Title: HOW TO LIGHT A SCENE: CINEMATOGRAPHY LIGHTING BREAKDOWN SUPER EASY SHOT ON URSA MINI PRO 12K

All right, Levi here with Uphill Cinema. Today we're going to do a lighting breakdown of a commercial I shot, and these are some of the screen grabs.
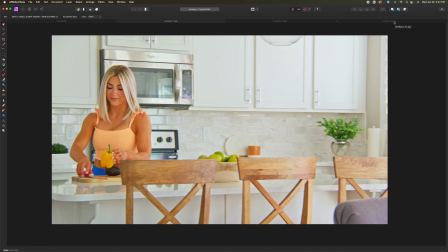It's just one scene, but this scene's a high-key scene, very high-key lighting, soft, and so I wanted to just kind of show you how we did this. So let's jump right into the clip.
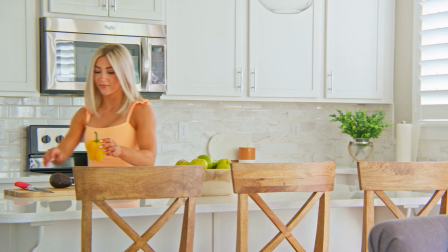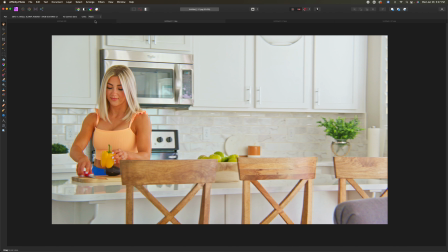So yeah, as you can see, 3 simple shots, and let's go right into this quick little diagram here.
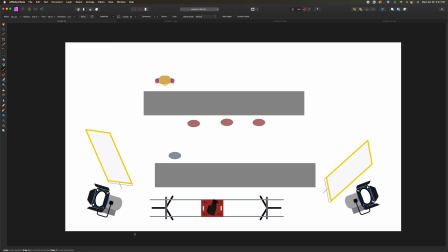So shot it on the Ursa Mini Pro 12K. It was shot in 8K. And what we did is we started off by turning all of the lights off.
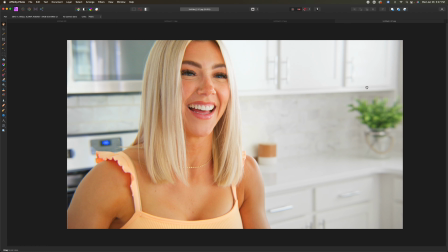So all of the lights back here that you're seeing right here, make sure I got my brush on, all of these we turned off.
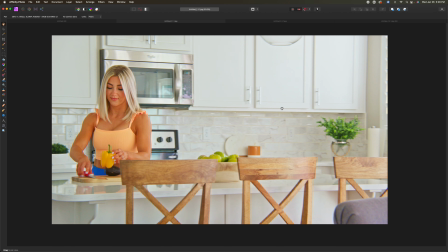All the lights we turned off. Back here, all of these, even the light up here on top. So all of these we turned off. Everything was simply turned off.
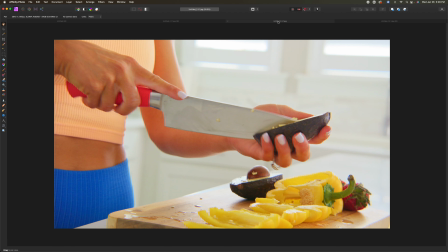If you don't do that, it's a good habit to get into, of just going into the scene and turning all the lights off.
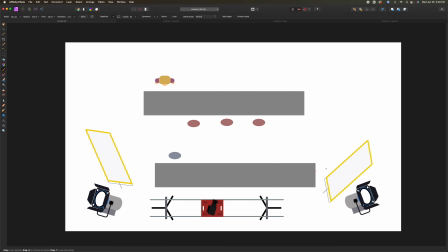So from there, we just needed a lot more punch because we had this big sunlight coming in over here. And I was okay with blowing out the background right there.
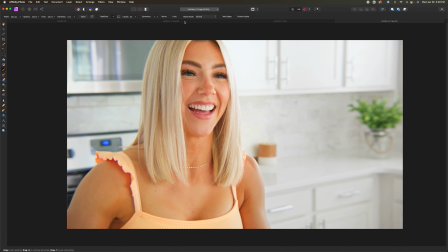As you can see, right here, right here.
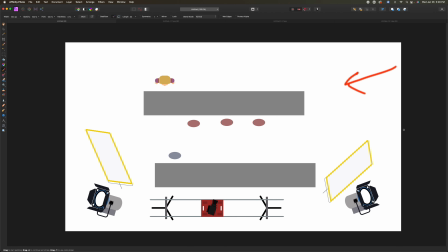I was okay with that being blown out, and even asked them, like, hey, is this okay? Is this okay if that's blown out? And they said, yeah, but we still needed more light to punch onto her face.
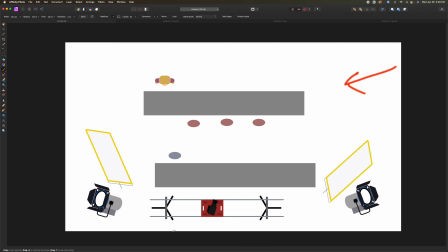And so the first thing we did was we set up actually the dolly first and kind of got the movement of what we wanted to do, because we also got the blocking first mixed with that. And we knew that we wanted to have her at the sink and then walk over here and start cutting the vegetables.
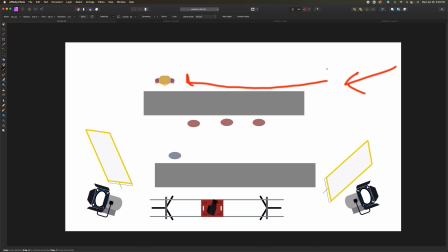And so we thought, okay, if she's going this way, we'll have the dolly go the other way. And that's a good way to, create some movement into your work, is going opposite directions, and it ended up looking nice. And so to add some elements of more motion,
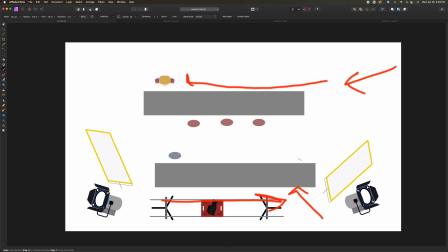we actually moved the table into the frame over here and moved a chair into over here into the frame as well.
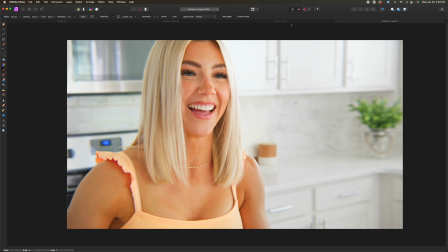And so that way you could see, I keep getting this mixed up, you could see a little more motion.
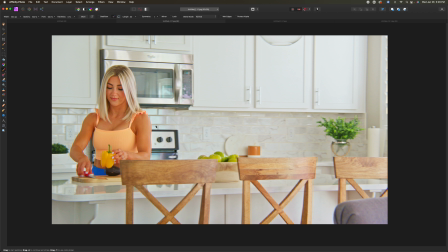And then we ended up actually moving these chairs here as well. And so we put all of them in, and that created a lot more movement to the scene and ended up being really nice. And we staged all of this kind of background.
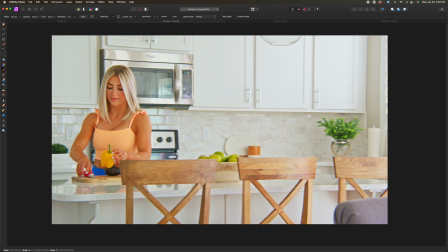She had it there at the house, but it was more cleaned up and organized on how we wanted to do it. And what I mean too by turning off the lights is she has a bunch of these dome lights at this house, and we turned them all off.
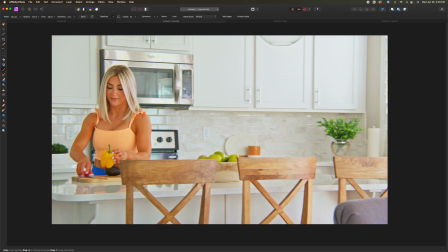And so literally this is all artificial lighting.
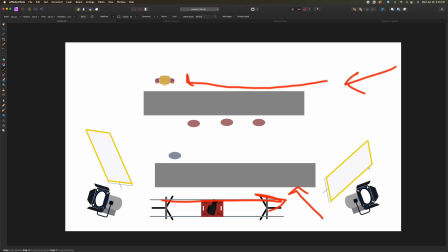From there, we needed a lot more punch as the key light, and so we had 300D, 2 300Ds, and some diffusion, some 4x diffusion, and we bounced it actually off the wall and through the diffusion.
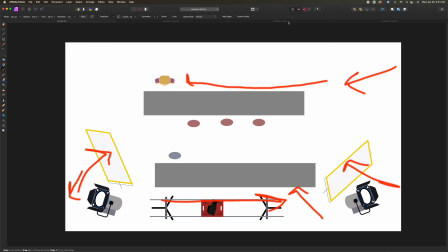And it ended up being fantastic and nice and soft, as you can see here, and so, and here,
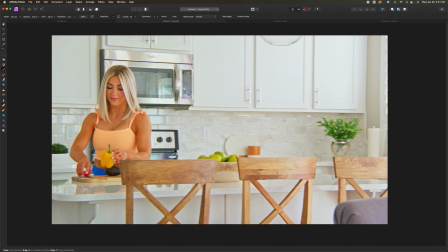and and then good enough contrast where this ratio, I guess, of like I said, like contrast of the light, didn't look bad.